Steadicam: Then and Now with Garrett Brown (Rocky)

Tour buses full of wrestling fans pull up down here, and they all run up these steps. Look at this. Look, look. This is fabulous. Isn't that amazing? this has become a big deal you know but back then we
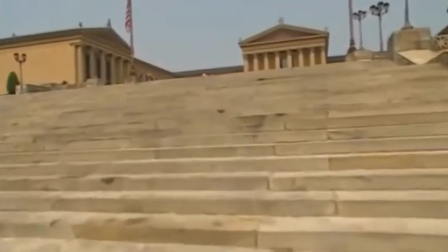[4:30]
just did it and Ellen went all the way to the bottom and then she came back up and I came back up behind her I do specifically remember there was grass in between the steps I mean the steps were just the steps they weren't an icon now Rocky and Philly and the art museum are all part of the American experience you see people come from Australia and tour buses and wrestling fans from Melbourne come charging up the steps and then they all take movies of each other then they gather around and look at the movies it's unbelievable there are 72 steps here and I went off to Los Angeles sold that rig in one day flat to the first company that
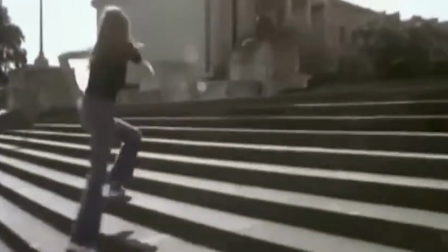[5:13]
we showed it to within months the man who was about to direct
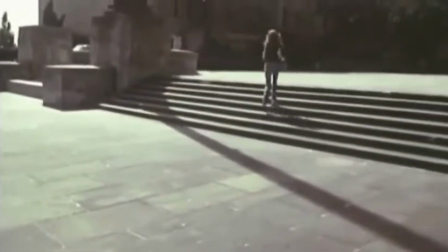[5:18]
Rocky John Appleton saw that demo and he said oh my god you know how did you do that and where are those steps and that's why that shot is in Rocky and that's it's a killer because
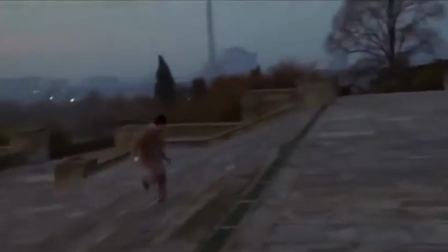[5:32]
within a few months after that I was chasing Stallone up
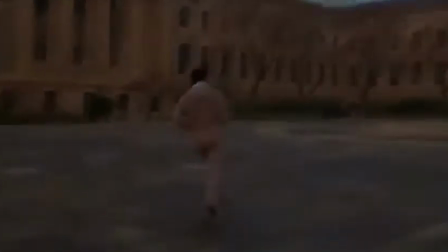[5:37]
those steps because that film came on like that afterward a little b picture in Philly.
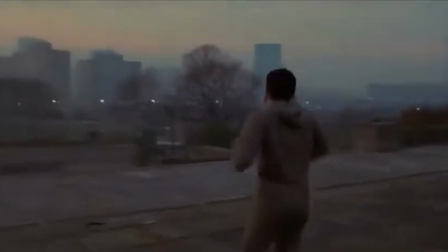[5:43]
As they say, the rest is history. So suddenly, I'm shooting Rocky in Philadelphia.
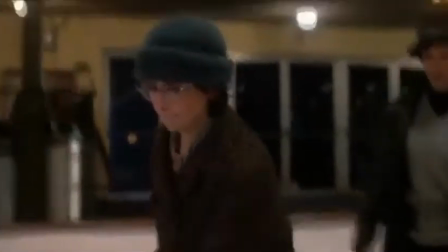[5:52]
Rocky was a B picture that would have been looked down upon in any film capital.
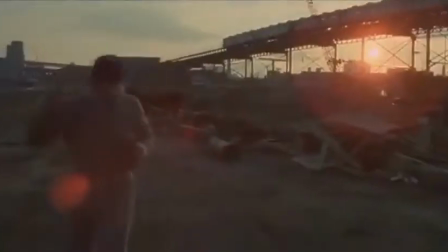[5:58]
It was a tiny production, and we had shot moving shots all over Philly,
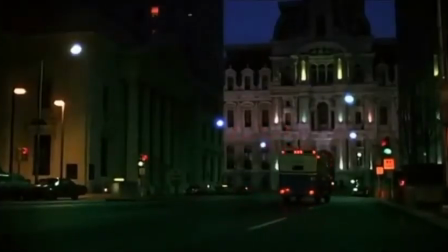[6:03]
chasing him through the railroad yards and under the arcades near the Independence Hall and up Broad Street at the very first light. And And the combination, the city never really seen in Hollywood,
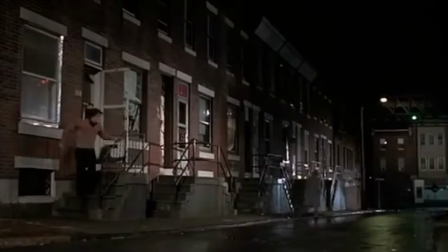[6:15]
the gritty eastern city, those long streets with the row houses,
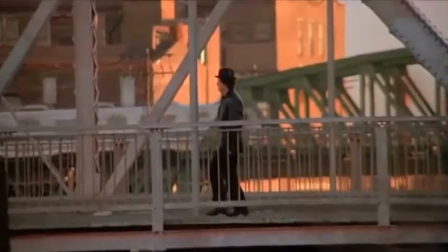[6:22]
the elevated train going by,
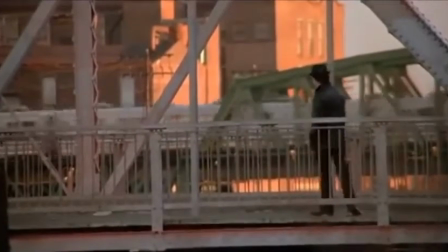[6:25]
which of course we'd wait for and have a guy a block away cueing us when the train went so that that very evocative thing could happen in
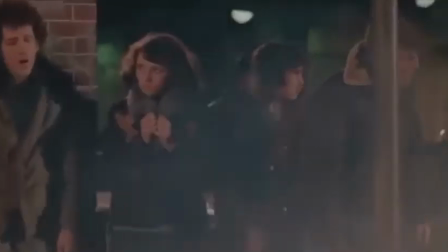[6:32]
the background. Sly's brother singing around a lighted barrel of trash, which is a very Philly thing.
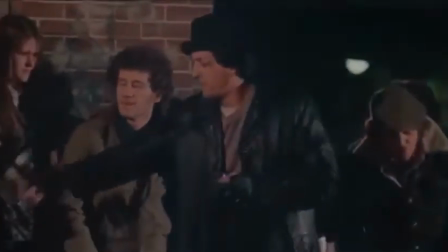[6:39]
And finally, the most amazing, wonderful shot, which is probably the first vehicle shot ever made like this, we drove up the middle of the Italian market.
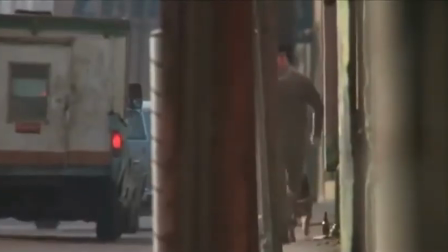[6:52]
And I sat in the back of a van with the doors tied open on an Apple box with this camera because it's a vile road. The van is bounding around up and down. And here's Stallone running, you know, now running like a god up the street, you know, looking very self-confident, I must say.
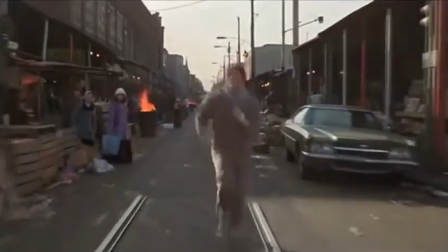[7:07]
And he got the attention of people on either side, the vendors for all these fruits and vegetables, because that's what happens at this market. You know, we ran through cascades of, you know, the stuff that was pouring out of the old bins, old fruit and the stuff that didn't sell and so on.
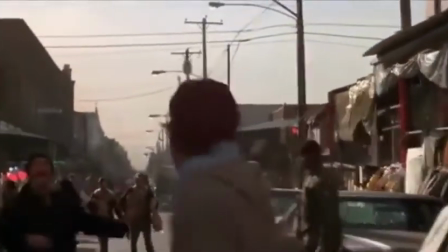[7:25]
And guys would throw him an apple spontaneously that wasn't planned for. And the shot that followed it was down on the docks where this ship from the grain trade, the Moshe Lu, had just been tied up.
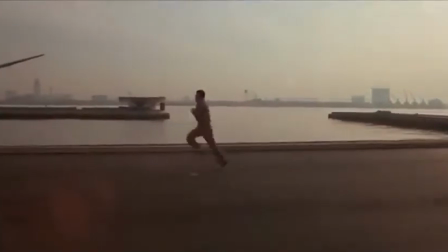[7:37]
We swung around and shot out the side door of the van, and we drove along parallel to the Moshe Lu, and Sly ran.
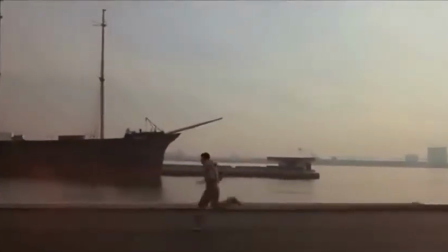[7:46]
He could run really, really fast. We're looking at that ship entering the frame, and Stallone is running fast.
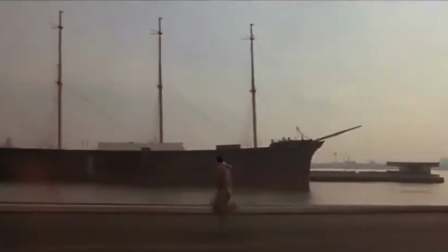[7:52]
And we're driving along, and he puts on a burst of speed for real,
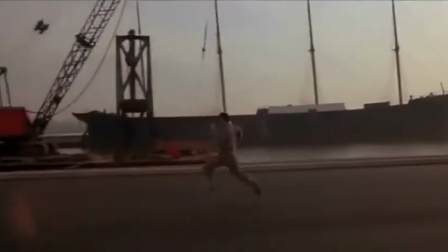[7:56]
no special effect. he goes faster and faster and the shot again has that sort of godlike serenity with this ship entering and him speeding up and the very next cut is he's headed up the steps of the art museum
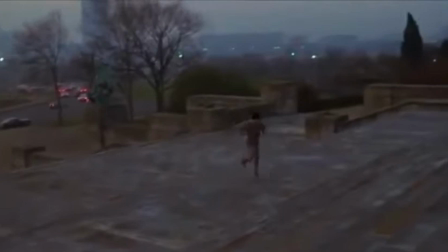[8:09]
i mean you couldn't fail to knock an audience flat with that and boy did it ever
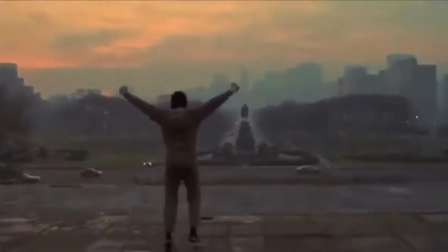[8:24]
rocky is of course important to philly we kind of feel like at times i suppose like an underdog because we're 90 miles from New York.
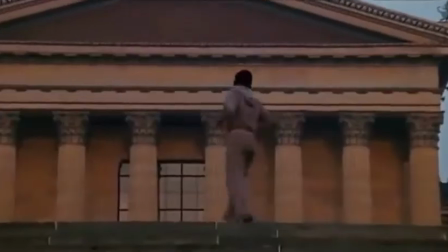[8:33]
I was, as a filmmaker, overshadowed somewhat by New York filmmakers. But I think that there's something more than that.
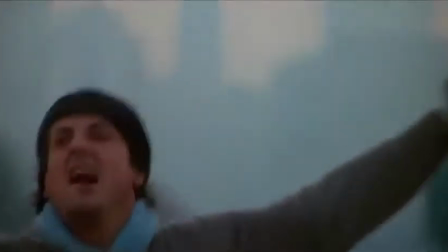[8:40]
I think that there was something startlingly realistic and unpretentious about that movie. There was something so heartfelt in it and so without guile.
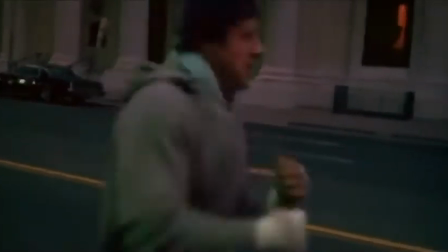[8:54]
And that was a time of a very peculiar time. And to have that connection with a guy like Stallone's character, Rocky Balboa, was unusual. It wasn't elegant, it wasn't slick, it wasn't contrived, it wasn't sophisticated.
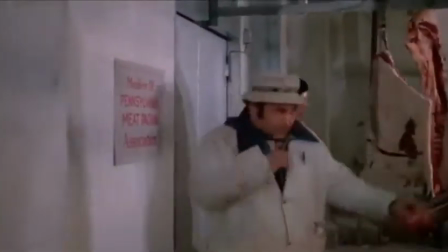[9:11]
It just felt inevitable from the first line. We shot stuff everywhere in that movie that had never been done before.
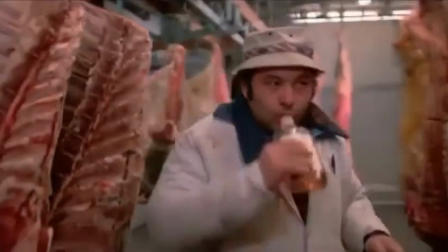[9:19]
The stuff in the ring, the stuff in that meat locker. There was no way in the world to make that shot weaving between those
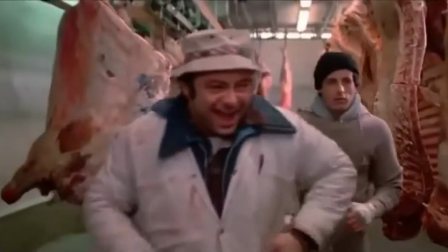[9:27]
sides of beef unless you happen to have the old brown stabilizer.
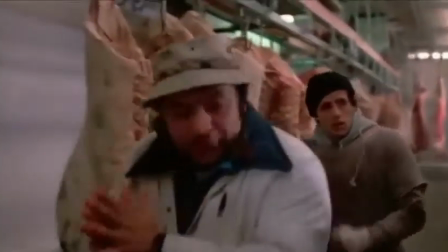[9:33]
How else are you going to do that? So I had the camera out here and I was holding these beefs out.
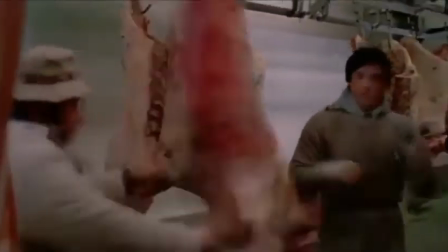[9:39]
My hand was greasy from pushing them out of my own way and trying to sneak through there.
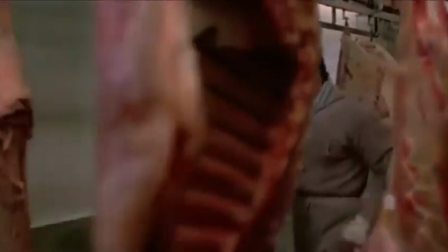[9:44]
I love that stuff. I love to move the camera. I love the three-dimensional look of it. I love the way it tells you things about a set when you move.
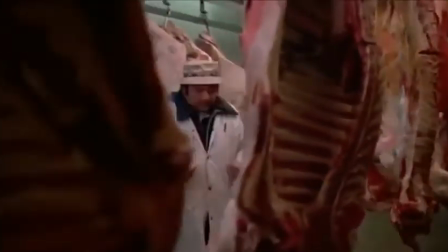[9:53]
It tells you the shape of objects. Even though we're looking at a two-dimensional medium,
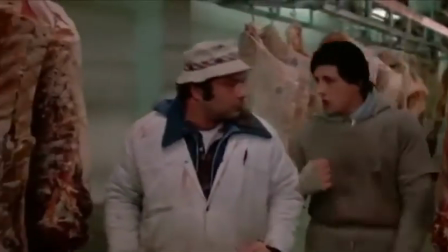[9:57]
when we start to move, we're actually going through these right-eye, left-eye positions, and we understand the shape of objects. That, I think, is the thing that pleases me the most, is that we've sort of handed off another instrument in the orchestra.
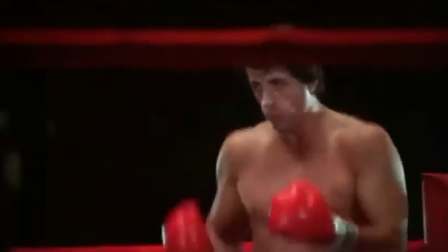[10:16]
Now we come into the arena, the sports arena in Los Angeles.
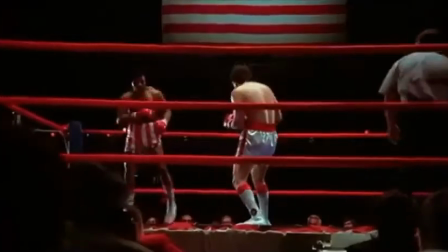[10:20]
I was there mainly because I could be certain that the punches would sell.
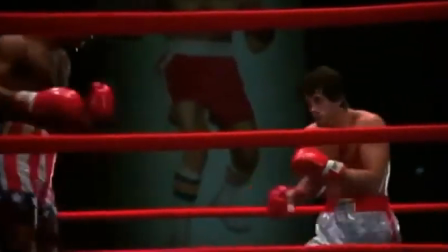[10:26]
And the idea is if you're faking a punch, there's really only one good angle to see it.
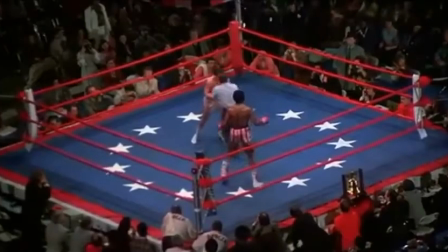[10:32]
The best angle to see it is just that over-the-shoulder where you have the wide-angle effect of the boxer's head snapping back to you,
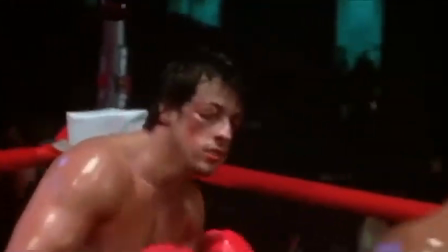[10:40]
but you can't see the point of contact. Now, of course, the trick is make the punches look like they're real.
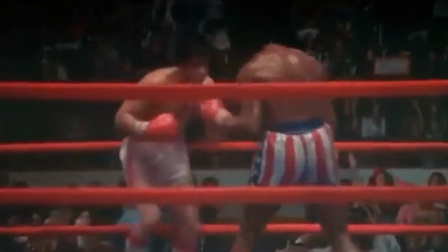[10:46]
And the reason I was in the ring, in the sports arena, for a few days in the ring,
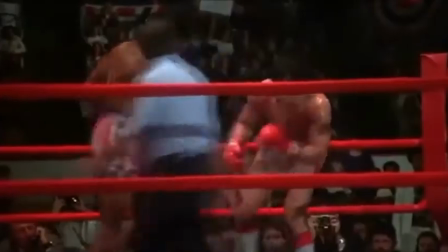[10:51]
was to try something brand new, which was the camera circling around, looking over the shoulder of one fighter or the other. Almost the referee's eye view, if you will, which had never been seen in the ring in this kind of very fluid way of being able to circle with the fighters because they're always circling,
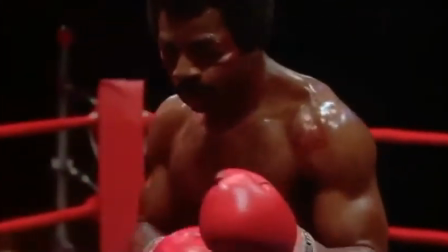[11:10]
circling, circling. You've got to see it either over the shoulder of the guy throwing the punch or over the shoulder of the guy receiving the punch.
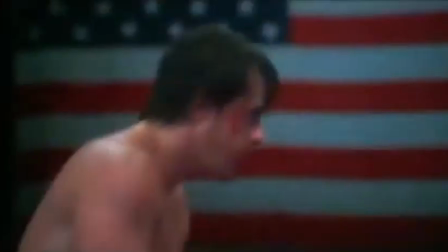[11:17]
And both instances it looks really real. In the case where you're over the shoulder of the receiver you have to be prepared to
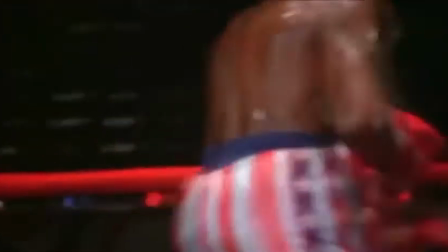[11:25]
jerk back out of the way if you're close because Sly threw his head back with fantastic energy and really good timing.
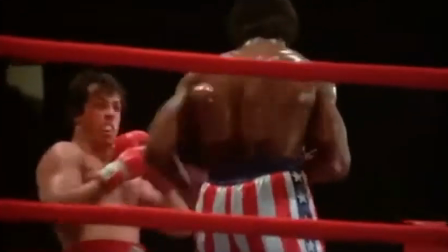[11:32]
So we shot each round with me in the ring and then we cleared me out so the other cameras could work and I just hovered around in the outskirts and pretended to be a dolly because the quarters were too close to have a dolly and then overhead shot you'd see the rails so
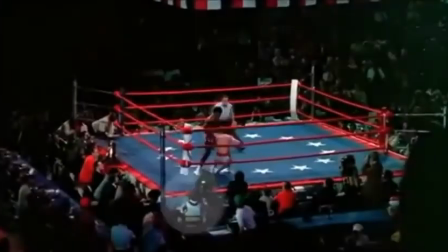[11:47]
I was able to be useful down there as well I did forget to remove my very distinctive striped
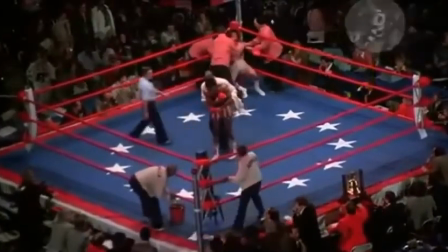[11:52]
shirt so of course you can see this odd striped shirt person who looks like he's carrying a sewing machine
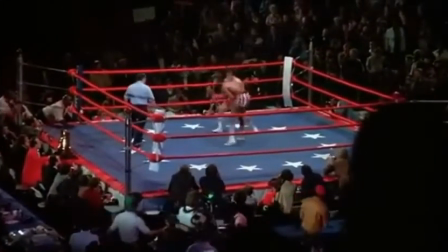[11:58]
wandering around maybe standing by in case someone's boxing shorts were ripped I mean who knows what I was doing. It's funny, I expected of course that everyone on earth would immediately want one and I did not take into account how conservative even a business like the movie business is by and large. And it was the bold, self-confident people that went for it right away, that knew what they wanted and went for it. It was Haskell Wexler and Hal Ashby for Bound for Glory. It was John Abelson and company for Rocky.